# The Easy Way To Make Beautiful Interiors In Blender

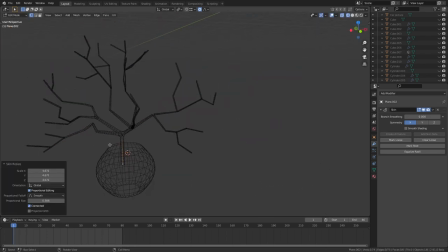939s
everything else but it's control in here give it a subdivision
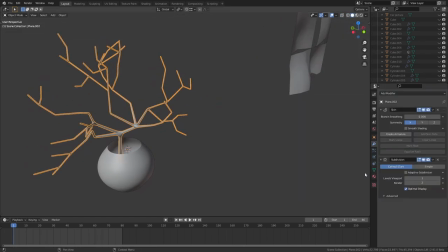944s
surface modifier and then apply all modifiers in the stack give
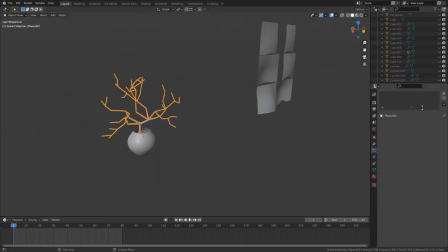949s
the mesh a hair particle system and under the render sentence change the type to collection and select that leaf group that we just made earlier near
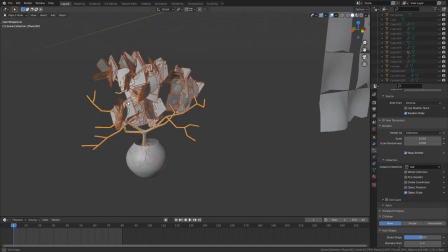959s
the top of the settings for the hair particle system we have this option to change the source type change that so all the particles are emitted from each vert and then alter the scale and the scale random values so all the leaves have a little bit of a different size.
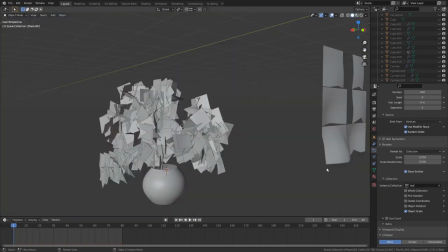974s
If you enable the advanced checkbox you can also enable rotation and you can play with the random rotation on the leaves.
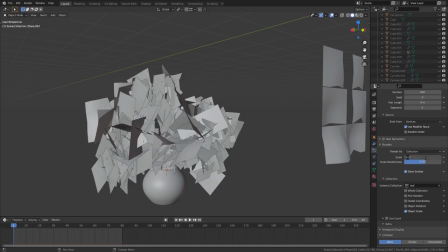981s
I like to play with the rotation on the z-axis.
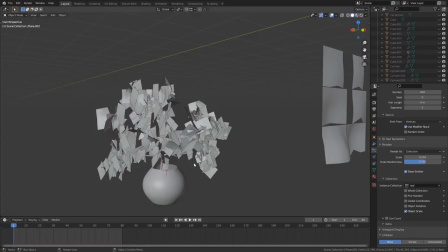984s
Finally mix the leaf material with the translucent shader then give the stem of the plant a green material as well.
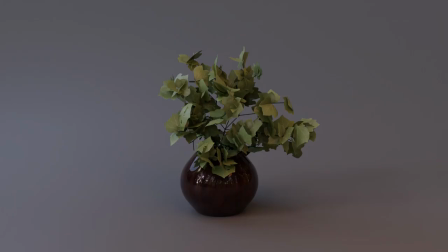991s
If you've done all that right you should have a pretty convincing looking houseplant and it takes four or five minutes.
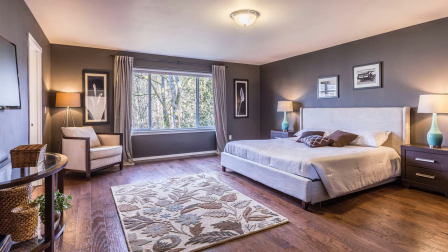997s
Okay so before we render this out let's just talk about lighting because lighting is something that I'll make or break just about any render. I chose to basically match the lighting that was in the original photo for the scene.
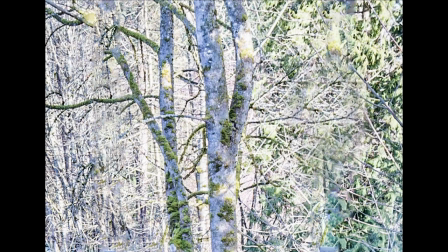1009s
For the environment outside I just cut out the window view from the original photograph I stuck it on a plane with an emission shader and that looked good enough.
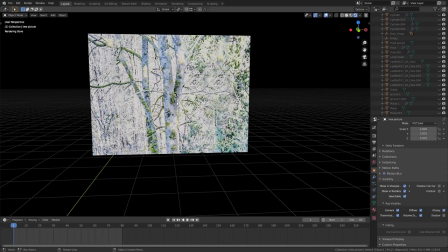1018s
I unchecked the shadow option in the object panel though which means that light will be able to pass straight through the plane and it won't block any light from going through the window.
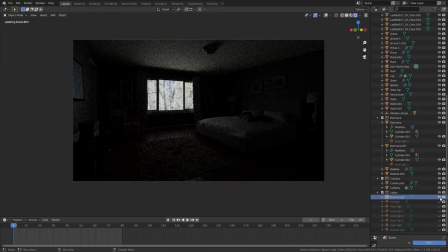1028s
The first light in the scene is actually just a simple emission plane which is just behind the camera. You can see that being reflected on the left hand side of the picture on the photo frame.
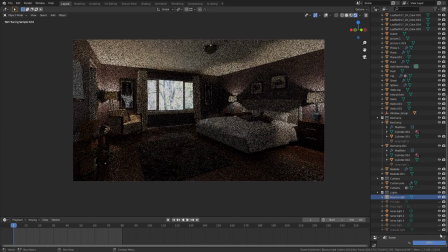1039s
Then we have three lamps and the main house light that's on the ceiling. There's a slightly orange fill light that it plays just underneath the main light which gives the whole room a little bit of a warmer look.
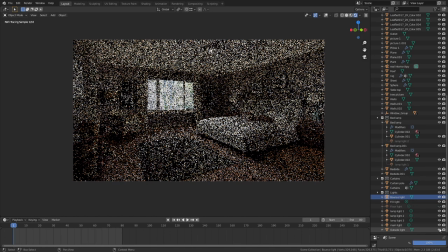1051s
then there's a big emission plane outside that gives some natural light into the room it basically acts as the sun finally there's a tiny
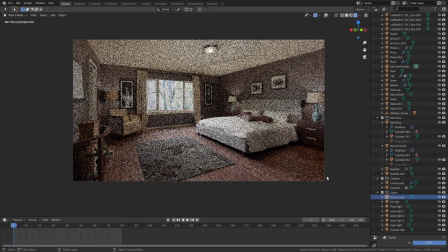1059s
little light on the floor just to the right of the camera it adds a little highlight onto the wood interior scenes do tend to be really noisy because of
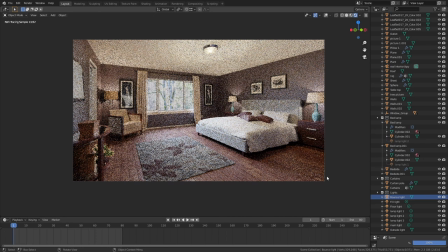1067s
all the bounce lighting there's nothing you can really do about that unfortunately i just disabled corsics
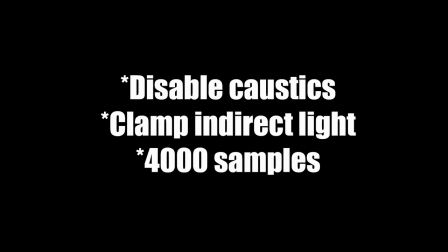1072s
i clamped the indirect lighting and i used a big sample number i think 4 000 samples
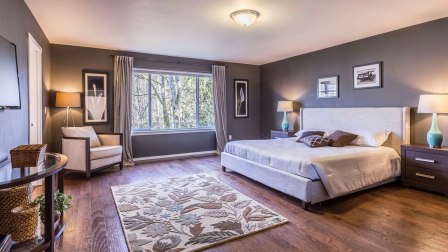1078s
people always go nuts if I don't include a comparison shot at the end of these videos so here's the original photo and here's my final render after a little bit of colour grading in Photoshop.
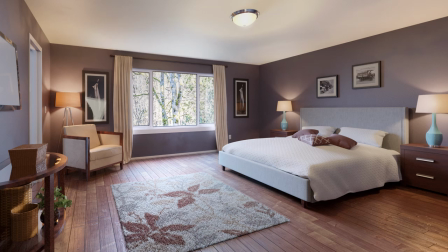1090s
I was really happy with the final render here but unfortunately I did have to use a little bit of denoising which I didn't want to do because I did take out some of the details on the walls and things but that in a nutshell is how to put together a realistic interior saying in Blender. Hit the like and subscribe button if you haven't already and I'll catch you in a few days with another video.